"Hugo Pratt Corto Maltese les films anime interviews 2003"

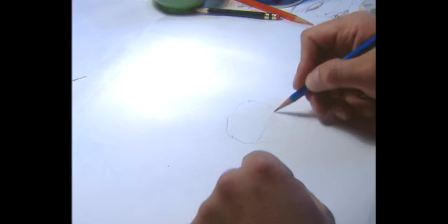Puisque vous m'avez sauvé la vie.
Au moment d'ici, il y a deux volumes, en fait.
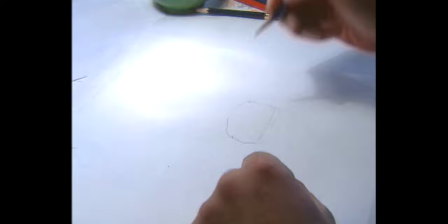Il y a le volume des cheveux, qu'on peut apparenter, une grosse masse comme ça.
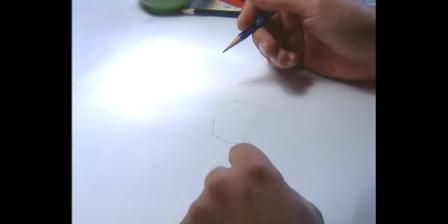les cheveux, parce qu'il a des cheveux un peu fous, c'était fait avec des jetés de pinceaux, nous on a été obligé, bien entendu, encore une fois, de l'arrêter,
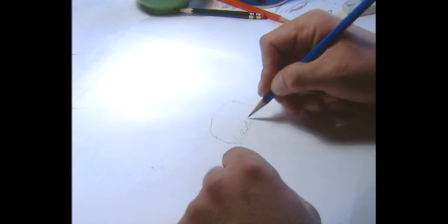de donner à chaque mèche une forme qui va permettre de tourner, donc on a essayé de retrouver comme ça une arythmie complète sur les mèches,
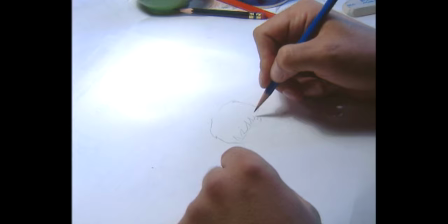pour arriver à faire quelque chose qui soit pas trop compliqué, et déjà ça l'est quand même un peu.
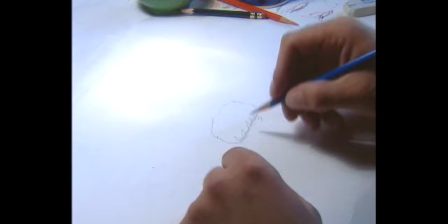Ce qui est important chez Corto, c'est sa barre de sourcils, alors c'est vraiment quelque chose de fondamental, une fois que tu as trouvé ça,
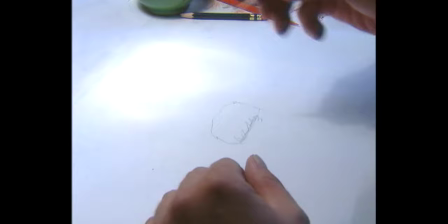le personnage commence, tu peux placer les yeux.
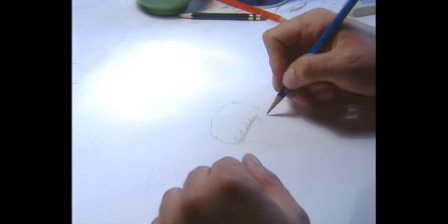Barre de sourcils et cheveux se mélangent, ce qui casse la dureté des mèches. Il faut savoir que lui son modèle au départ pour dessiner corto, c'était, je vous le donne en mille, Bertrand Caster.
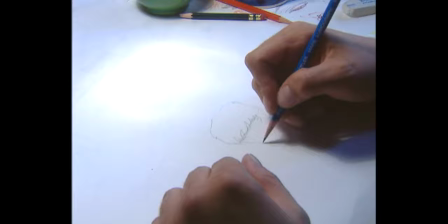C'était son modèle. Donc on a une mâchoire assez volontaire, malgré tout, et on a surtout un côté féminin dans les yeux.
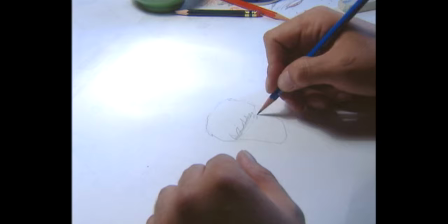Donc une fois qu'on a ces deux on peut apparenter ici presque à un cercle et la masse du visage là on retrouve la fond
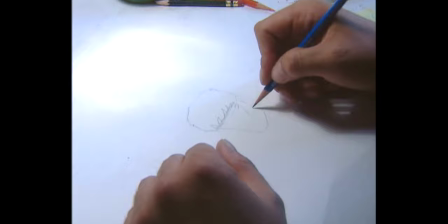de la bouche on a essayé de faire se concorder les lignes en dessinant justement la patte de cheveux à la patte de poils qu'il a sur le
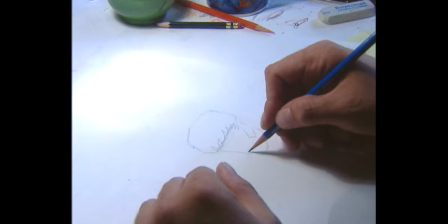côté ça ça nous indique la direction de la bouche qui vient ici en
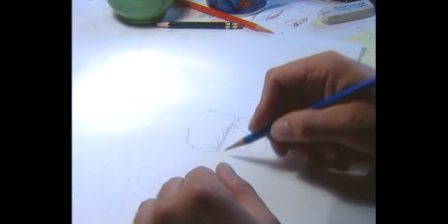finalité sur cette sur cette ligne on accroche l'oreille et
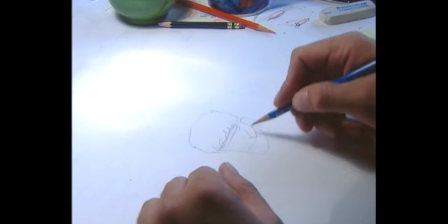le haut de l'oreille on accroche la ligne des yeux. Ici, le bas de l'oreille, on récupère le nez du monsieur.
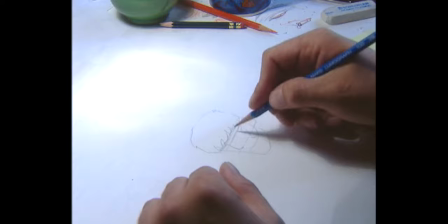C'est un nez assez fort, assez prononcé.
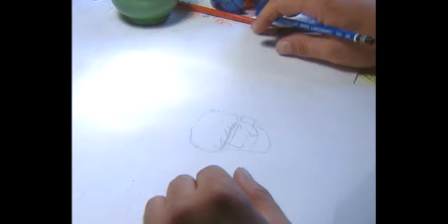L'important sur les yeux aussi, parce que le regard de Corto, c'est vraiment quelque chose.
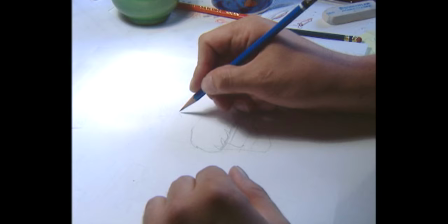Et en fait, on s'aperçoit que Prat lui dessine souvent, enfin graphiquement, il lui a donné les cils.
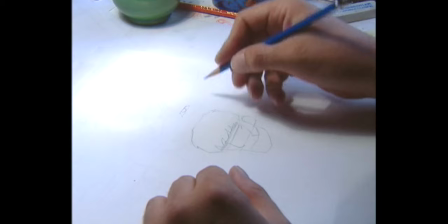C'est-à-dire qu'au lieu de faire un œil d'animation traditionnelle où les tresses sont fermées ici et s'arrêtent.
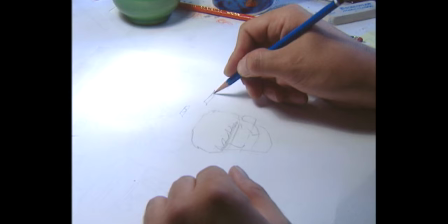Là, chez Frat, on a une continuité ici, qui signifie les fils. Avec un noir pour les gros plans. Et on a le regard de miel.
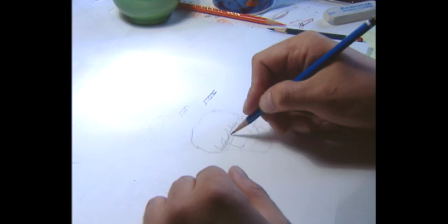Enfin, le miel, il viendra avec le personnage. Donc ça nous donne à peu près ça.
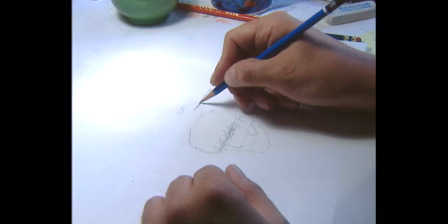Les yeux sont très souvent accrochés aux sourcils.
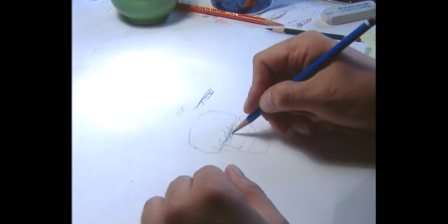Et on a l'épaisseur de la papatte.
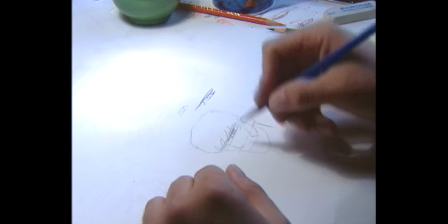On a le regard assez puissant du bonhomme.
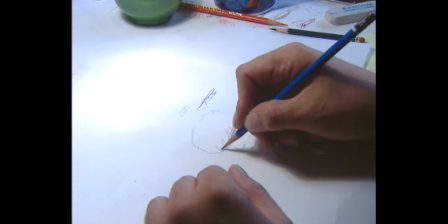Ça prend tout son jus en couleur avec les petites teintes dorées, brunes de ses yeux.
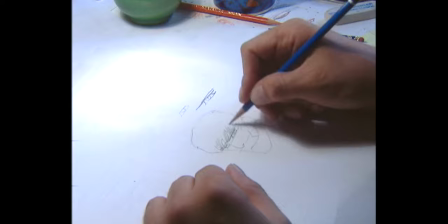Donc tout ça, ça devient une masse noire. On a vraiment le visage en deux parties.
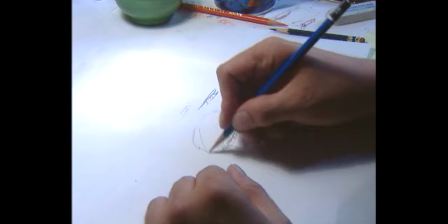La masse noire des cheveux et les yeux qui deviennent lumineux par contraste.
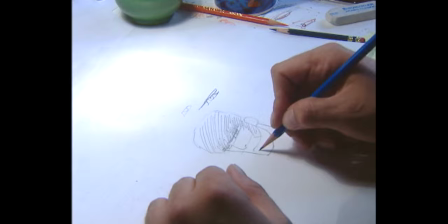Schématiquement, c'est un personnage sur Yanis. Après, il y a plein de petits trucs sur le pli de la lèvre, la surépaisseur.
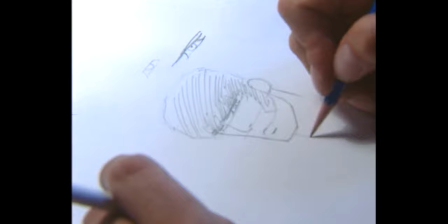sur l'oreille assez ronde, assez enfantine, assez juvénile,
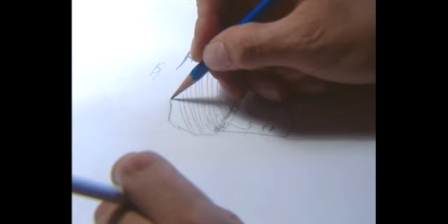le cou assez fort, un gâteau,
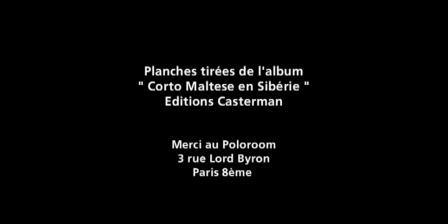voilà.